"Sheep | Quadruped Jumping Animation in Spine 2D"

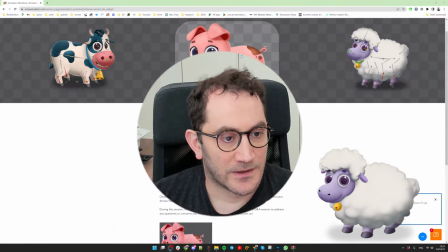(0:04)
Hello. Today we will animate jumping animation
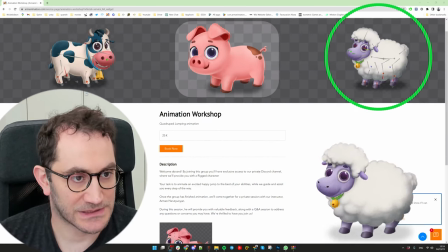(0:11)
for this ship, and later you can see I have a workshop where you can join and animate the pig.
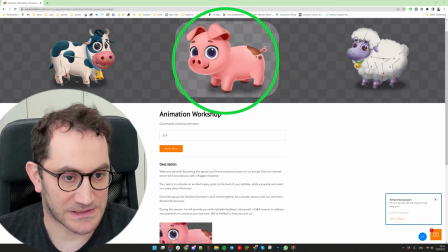(0:19)
I will be giving you feedback. Places are limited. Make sure to check it out.
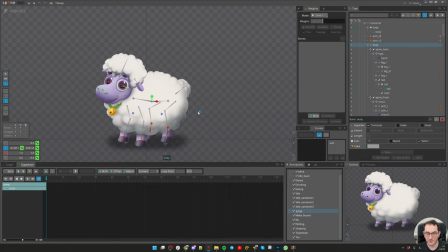(0:26)
Great, we have our ship ready. So I'm normally starting by filling the timing just by moving one, the main bone. So I already separated the timeline here. You can see I will be moving it in a curve web path,
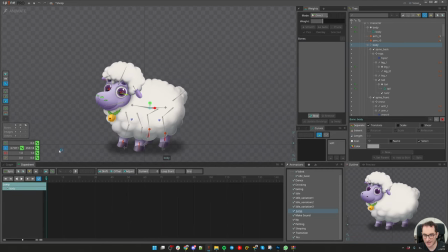(0:43)
but for now I will just do the Y axis. Okay, now let's key it, move it down, anticipation, we are going up, jumping.
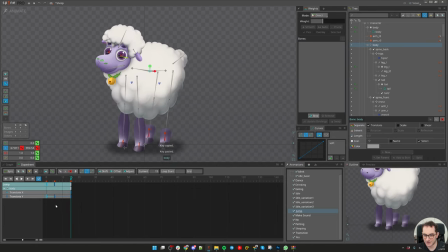(1:00)
Let's do a jump very high.
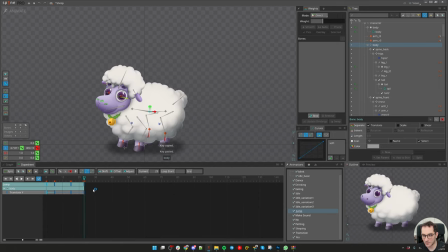(1:06)
And then landing with some recovery, and then we are back.
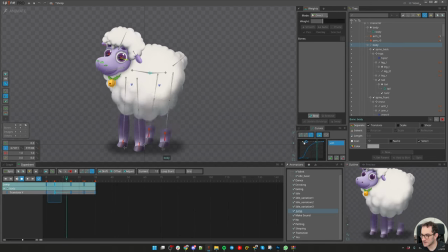(1:11)
Let's fix some curves. Let's add some rotation here, back,
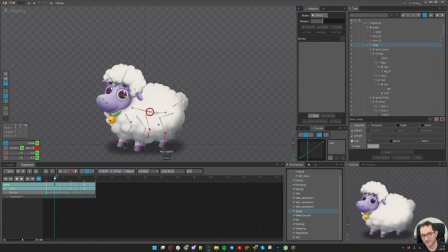(1:27)
so I can feel the weight of the ship. It's pretty much going to be the same curves. Let me frame it.
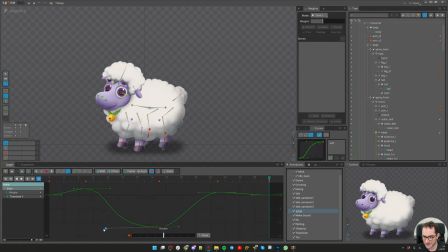(1:45)
I will disable auto so it doesn't go back when I do some clicking.
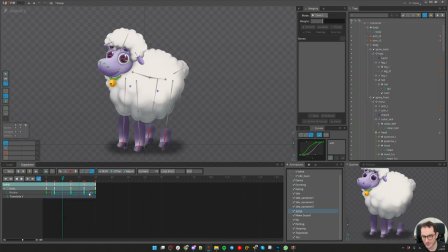(1:59)
It's good. Importantly, we need to offset it. 2 frames is enough, I guess.
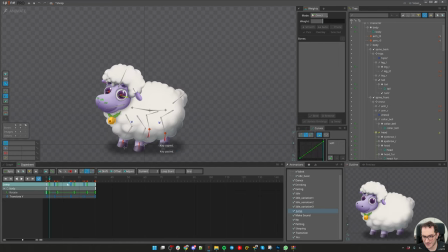(2:07)
Maybe I need to add one more frame where it drags down.
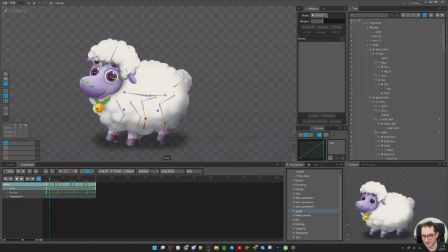(2:16)
Because when we go down, the body can still be staying behind.
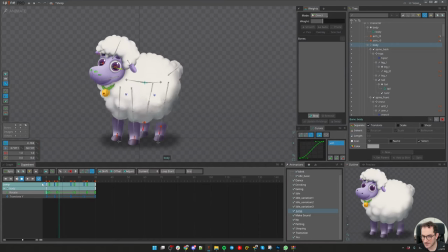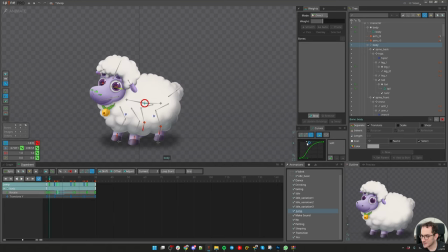(2:30)
Not that much noticeable.
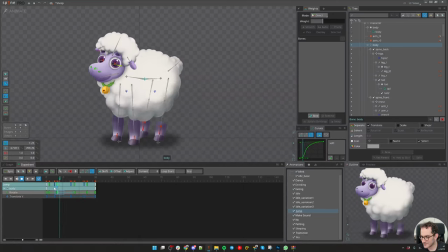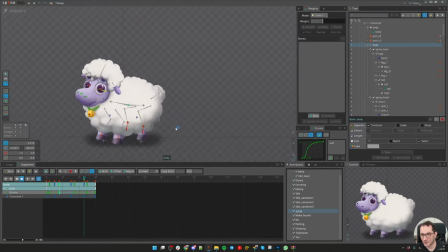(2:40)
Yeah, so this is what I get. I don't concentrate on feet at all. I need to understand that this is the part where he's saying yay.
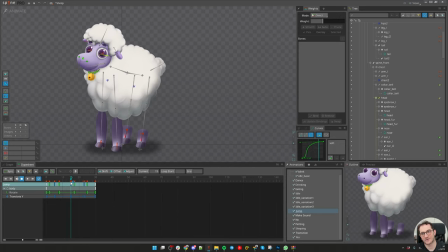(2:49)
So I need to make sure if I have enough time for that yay, and will it be readable?
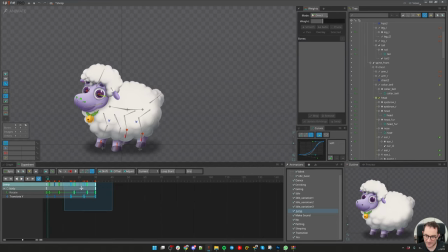(2:56)
I think I need to make longer at the top. It's not correct,
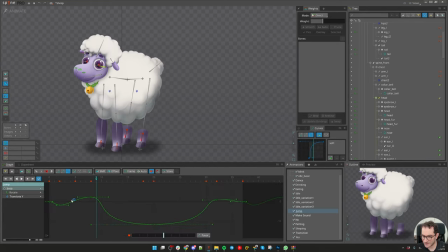(3:07)
considering physics, but at least we will have some snappy animations and we have time for saying yay.
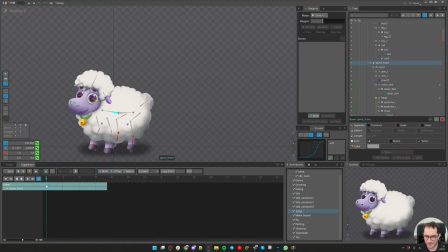(3:16)
So the next comes actually this exaggerating this movement by using these two bones.
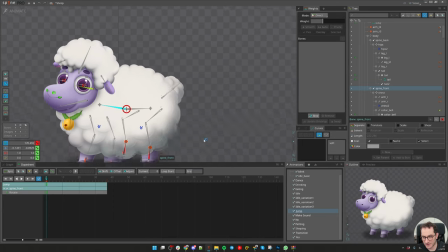(3:25)
So otherwise the character will not feel flexible and will feel stiff.
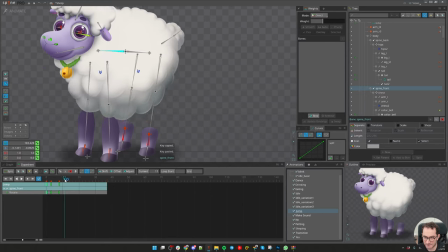(3:36)
Pretty much we are just complementing this, the same movement.
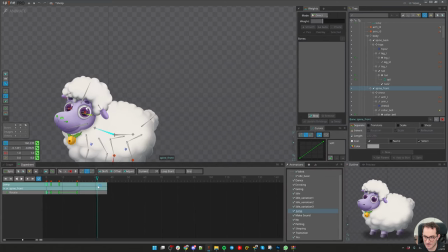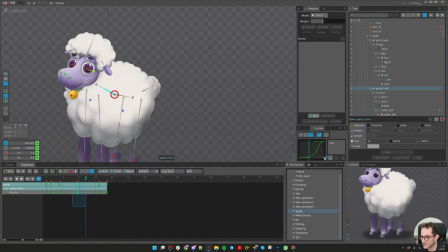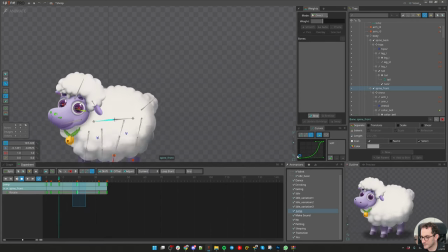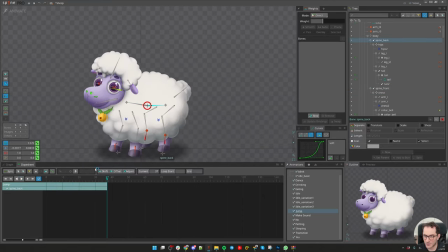(4:01)
Let's see what we have here.
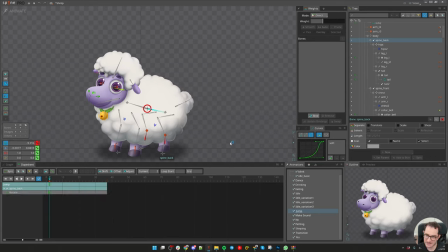(4:10)
I might start lowering it down quickly because I'm thinking maybe it's going down quickly with his back legs. So he does the jumping with his back legs. It's a type of jumping.
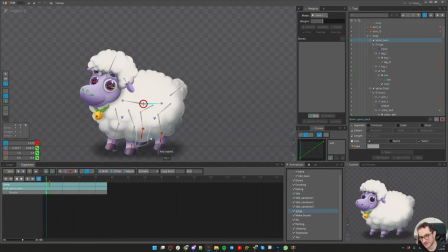(4:25)
You can do a different way. Maybe he's jumping with front legs or whatever you think, because there might be clearly multiple ways to do the jump.
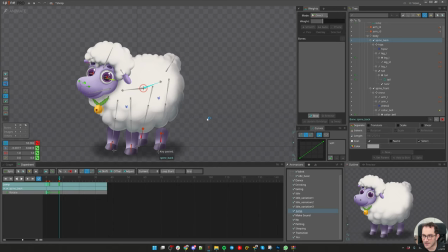(4:42)
And here I am making it jump.
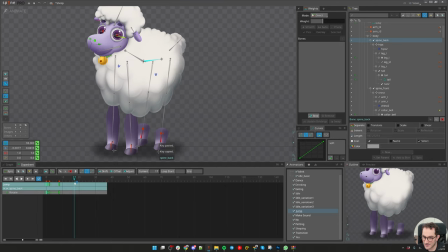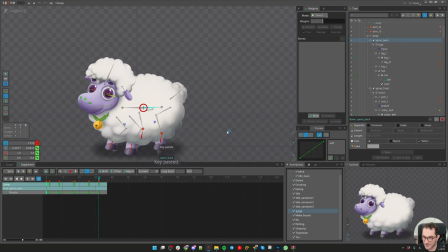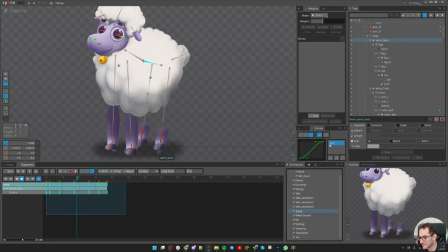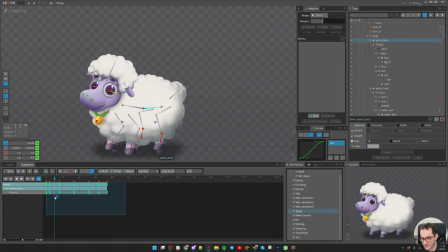So this is the moment where I feel that this is the part where he will be pushing with his back legs.
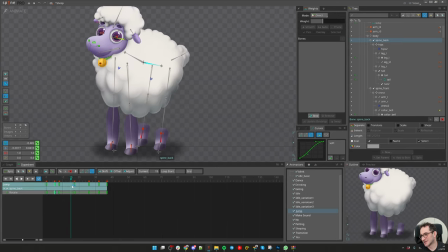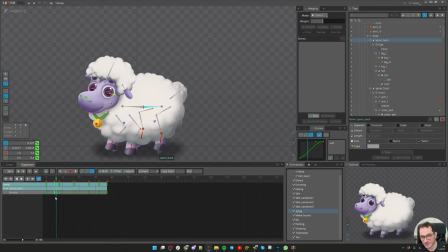(5:22)
And since back legs are pushing, front legs are more relaxed and they will be going up the first.
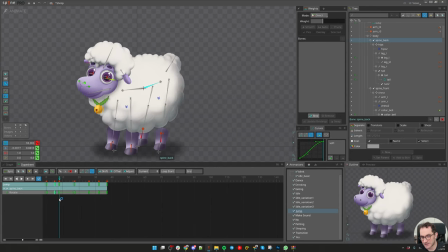(5:29)
If they go up first, they will be landing first. So I need to make sure he's rotating down to catch him, his body with the front legs.
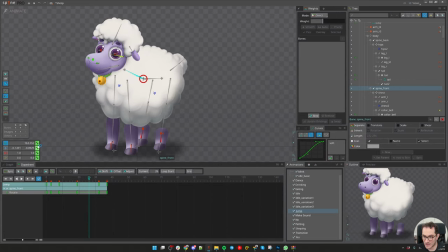(5:41)
So maybe I need to change this
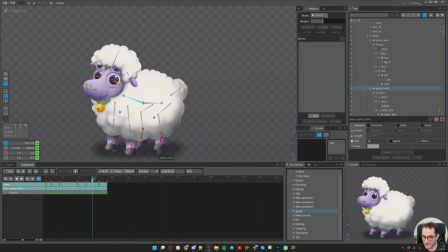(5:48)
graph curve to make him lean downward to catch him.
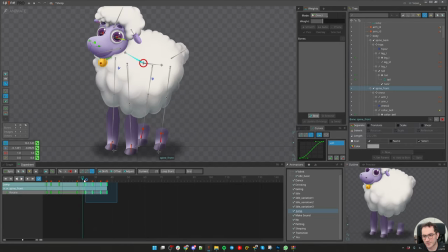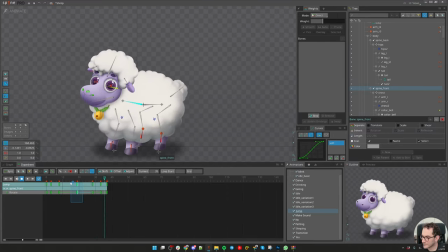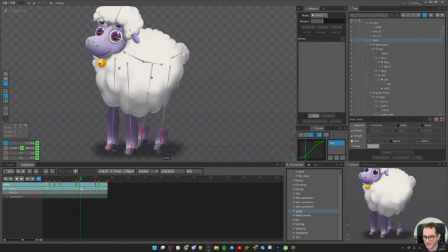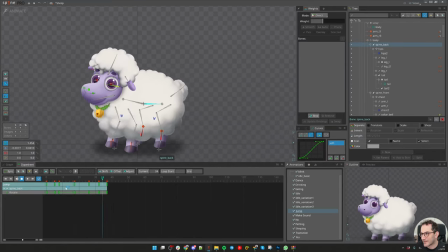(6:39)
Something like this. I would like to add some bouncing here.
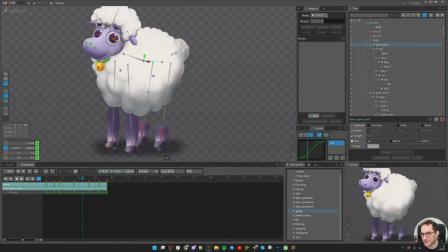(6:44)
Maybe that will give me feeling of his fur bouncing. I will use this bone. When he's jumping, maybe I can bring it down and up.
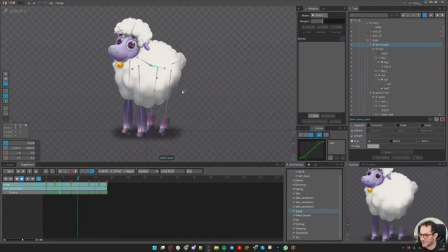(7:00)
Yeah, something like this. I still don't like it perfectly, but I think it's enough for this character.
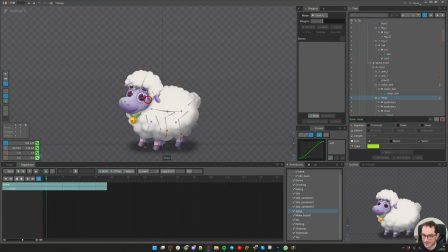(7:09)
Let's see what we can do with the head. This is the next big thing I can animate. Since the back part is going up, I'm thinking maybe he should be something like this.
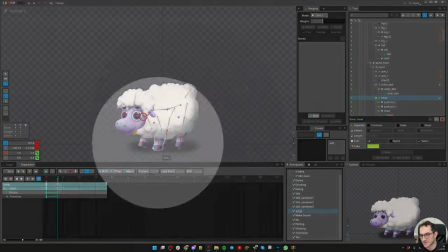(7:21)
Because it's like he's jumping with his back part. And then this will actually
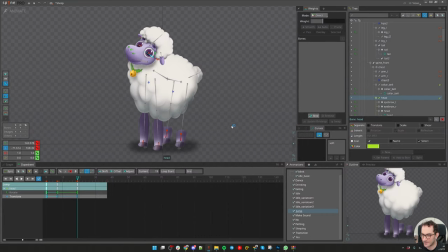(7:31)
catch him. Something like this.
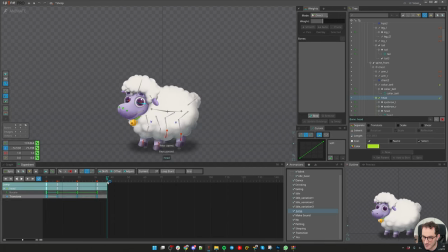(7:37)
And here he's going down and back to idle. Maybe here I can make him drag his head behind. And let's fix the curves.
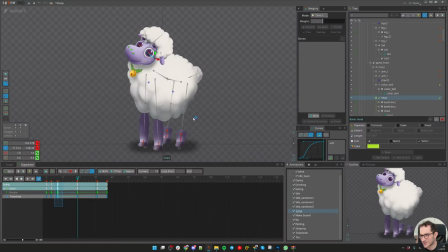(7:59)
Yeah. I don't like how he's bending his neck. It's too artificial.
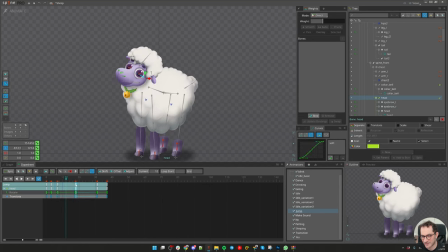(8:04)
Maybe he can bend it quickly. But then relax. So we say yay when he is actually relaxed and enjoying himself.
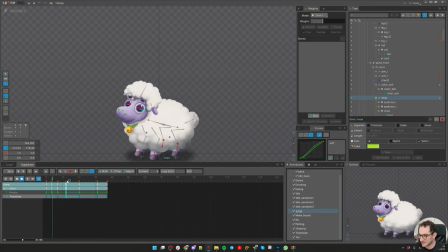(8:14)
Let's see if we can make it work.